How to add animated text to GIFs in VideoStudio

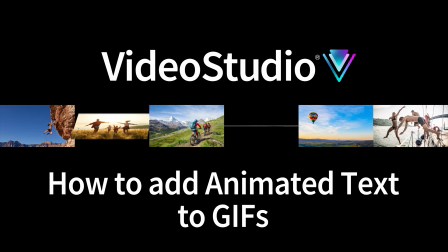If you've seen our video on how to create and share GIFs,
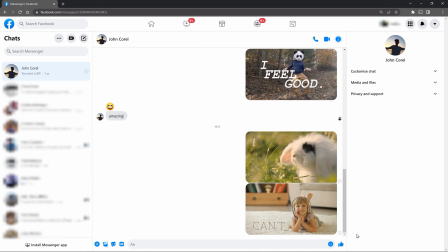but you also want to get more creative with text animation in GIFs, like these examples on screen, here's a few tips.
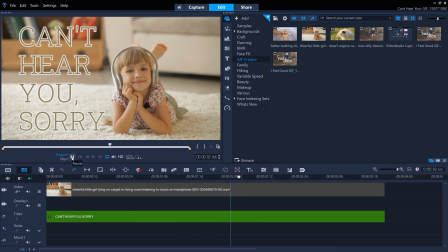You can animate the motion of the text if you wish. For example, in this edit, the text flies up, which is controlled by the Motion tab in the titles, set to Fly,
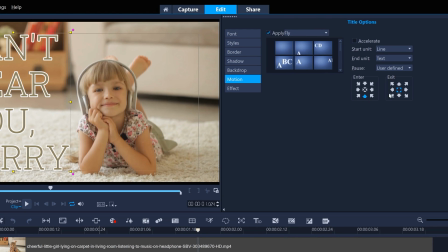with the title entrance coming from the bottom and no exit set, and the title flies up line by line.
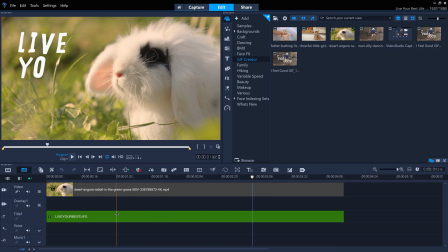Similarly, with this GIF edit, the title motion is animated, this time with fade, fading in with each character of the title.
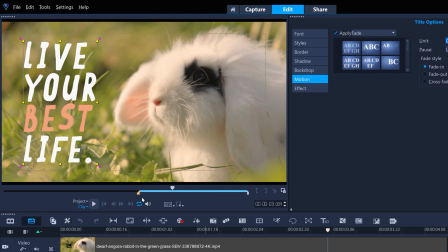And the time it takes to do this is controlled by the pause duration here.
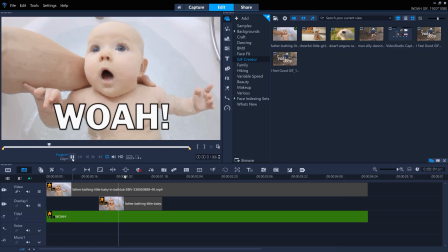And this GIF edit is a little more complicated, as I wanted to accentuate the baby's expression.
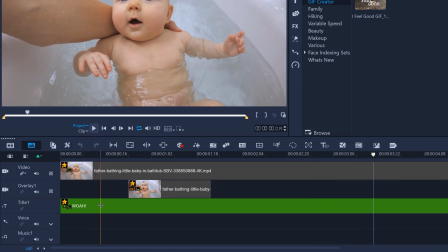In this case, the title animation is controlled by customized motion keyframes,
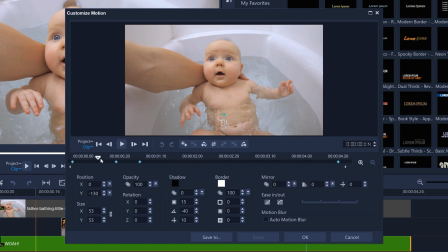with the Y position of the title moving from off-screen at minus 130 to on-screen at minus 62, with a small amount of easing applied to the acceleration of the movement.
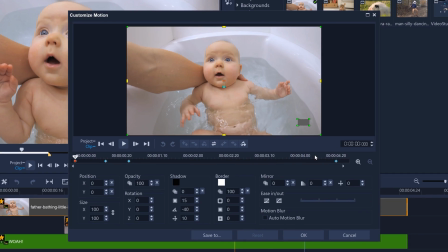The main video clip also has customized motion, controlling position and size keyframes to just zoom in a little on the baby's face,
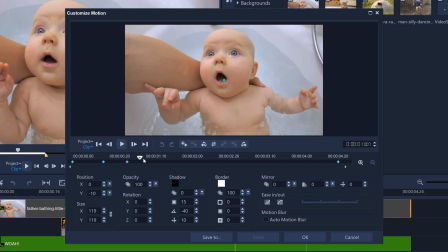and then slowly zooming out again back to full frame.
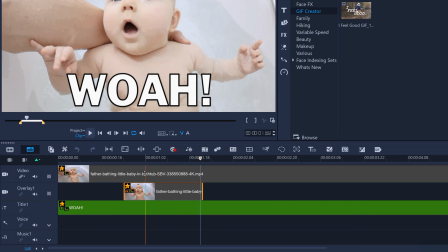The overlay clip is just a direct copy of the main video clip, complete with the zoom in and zoom out, that I then snipped down to just the portion I wanted.
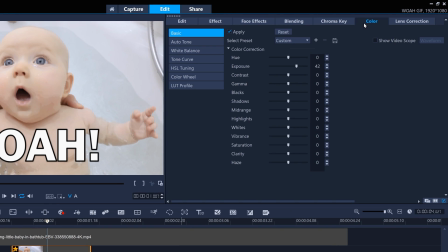I've then added some exposure in the Color tab to make the overlay clip brighter,
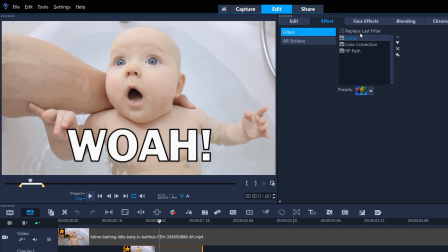and also the comic effect, which adds this cartoon type outline.
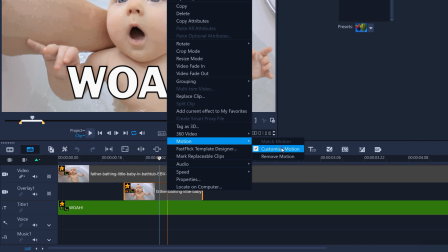And I've blended that all together in customized motion by keyframing the opacity of this overlay clip, starting from 0 up to 50,
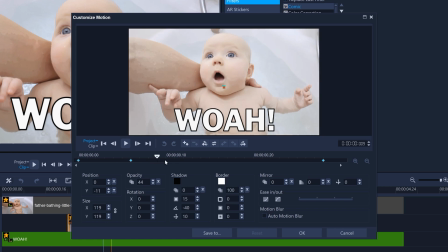and then slowly back down to 0 again.
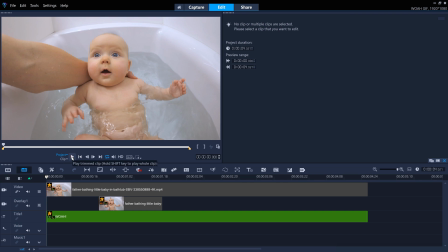So it's a subtle thing, but it helps make the baby's reaction be a bit more dramatic and silly, which is what GIFs often are.
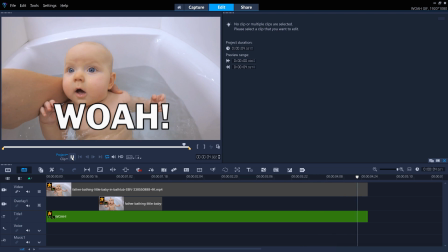So have fun making your own GIFs with VideoStudio.